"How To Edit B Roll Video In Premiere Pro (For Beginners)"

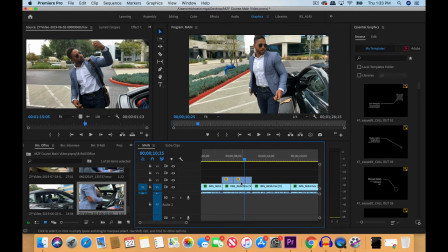(8:14)
Another way to kind of copy your settings, remember you can right click or do Command C. And then click on the clip you want to copy the settings to, paste attributes.
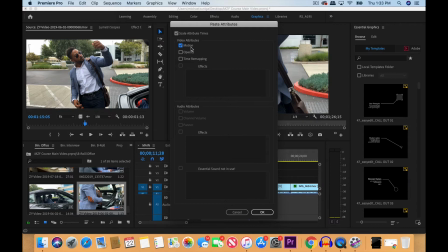(8:32)
We're only going to copy the motion settings. Click OK.
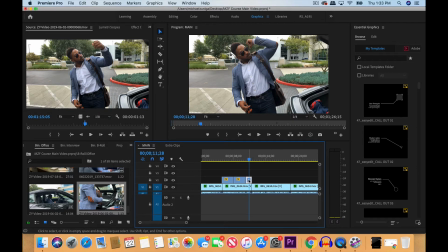(8:38)
So now this is the same motion settings as this clip here.
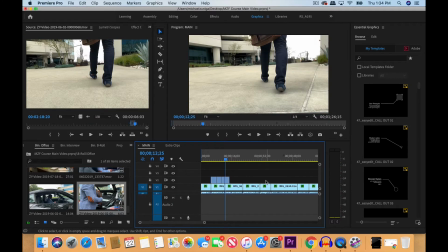(8:45)
For right now, when you're adding the B-roll, it doesn't have to be perfect. Because remember, as you're editing, you may realize, oh, I want to move one clip to here, another clip to here, maybe lengthen or shorten a certain clip.
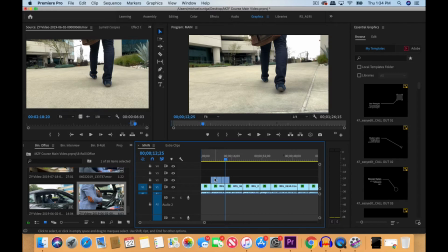(9:00)
At this part of the process, you're basically placing the clips that you feel fit best within your timeline.
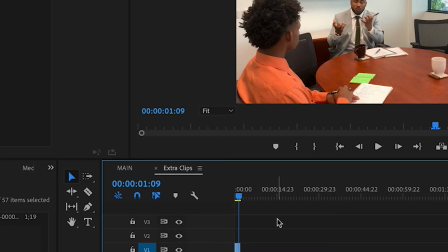(9:08)
So I also created another sequence that I named Extra Clips.
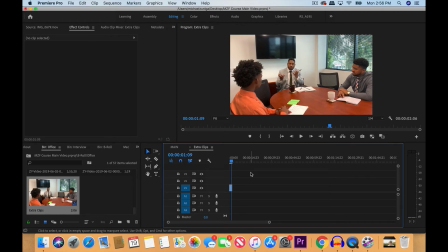(9:12)
This is where I put clips that I already edited, but are still a maybe, usually because I found a better clip for the main sequence.
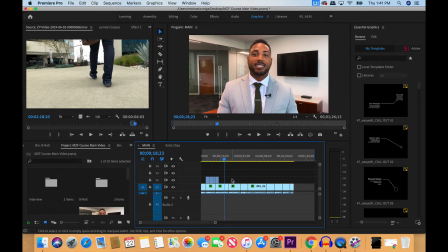(9:20)
But if I do decide to go back and add those clips within the extra clip sequence and place them into the main sequence, all you have to do is just copy and paste them instead of going back and having to re-edit. So this saves me time and it also keeps my work spaces clean in the main sequence area.
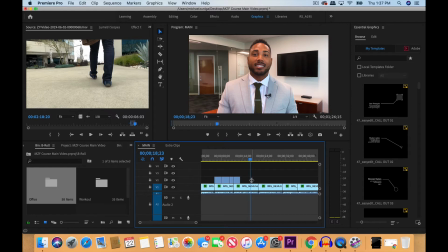(9:39)
So now I'm going to start adding clips here. Same process. I'm going to find the clip that I like, find the endpoint and outpoint section of the clip that I want, drag and drop, and then if I want it to be regular speed, I'm going to change it to 250%.
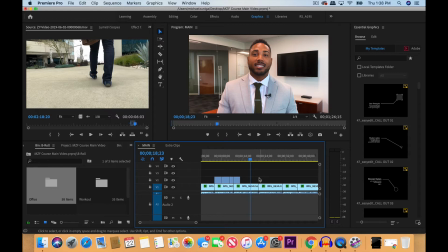(9:58)
If not, I'm going to keep the clip as is. And remember, keep in mind what the person is saying so that the B-roll matches as much as possible to that. Okay, so in this part of the lesson, I'm going to speed up this process.
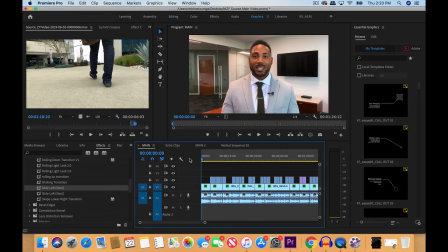(10:20)
So I finished editing the B-roll and placing them over the interview clips. And now I'm going to walk you through this sequence. So first of all, you see these cuts right here?
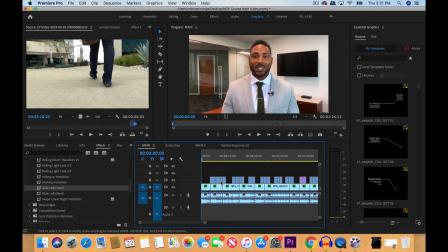(10:34)
I want to make sure that the B-roll cover these cuts so that we don't see like the hard cuts. If not, I'm going to make this line right here invisible. You'll see.
Is legally as a tax strike.
You see that cut right there? We don't want to see that in the final video.
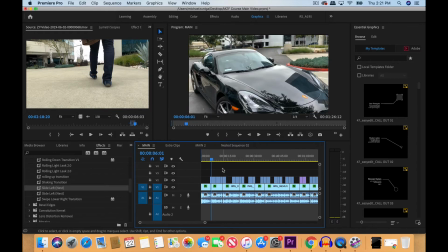(10:52)
So that's why B-roll comes in handy to cover that up. Okay, so that's why you can see that wherever a cut happens, I'm making sure to add some B-roll over that.
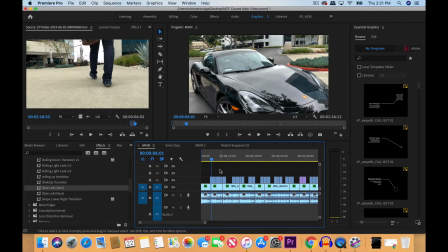(11:05)
Also, when it comes to B-roll, I like to add at least two B-roll clips together instead of having just one B-roll clip by itself. If not, it would go from interview to B-roll and back to interview. I like to have enough B-roll put together in a sequence as the video plays.
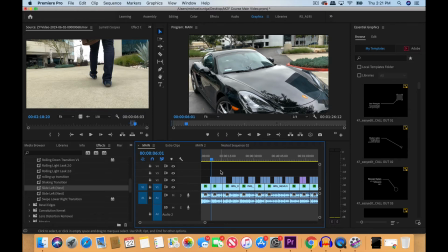(11:23)
So here in this section, I have the scene of Carl pulling up in the car, him walking to the office. It fits his intro. So the next set of B-roll is right here.
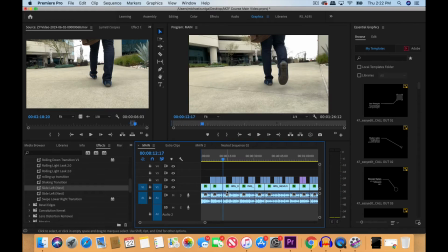(11:37)
So I'm going to start playing in this section here.
Instead of keeping this information to myself, I decided to share it.
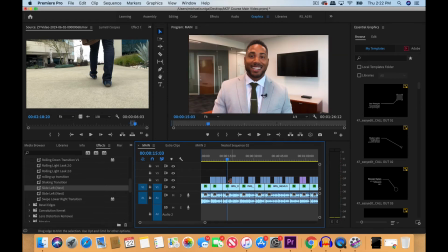(11:45)
Now, you see how he says, keeping this information to myself. Right after he says myself, at the end of myself, I like to end the B-roll clip so that it's a clean cut. It's not cutting in between the word myself. It's occurring after myself.
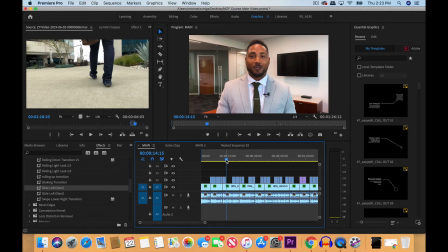(12:04)
So then now when he starts a new sentence, I decided to share information to myself.
I decided.
The new sentence where he starts, I decided, now it's cleaner. So he's not, so the B-roll doesn't cut off a certain word in his sentence.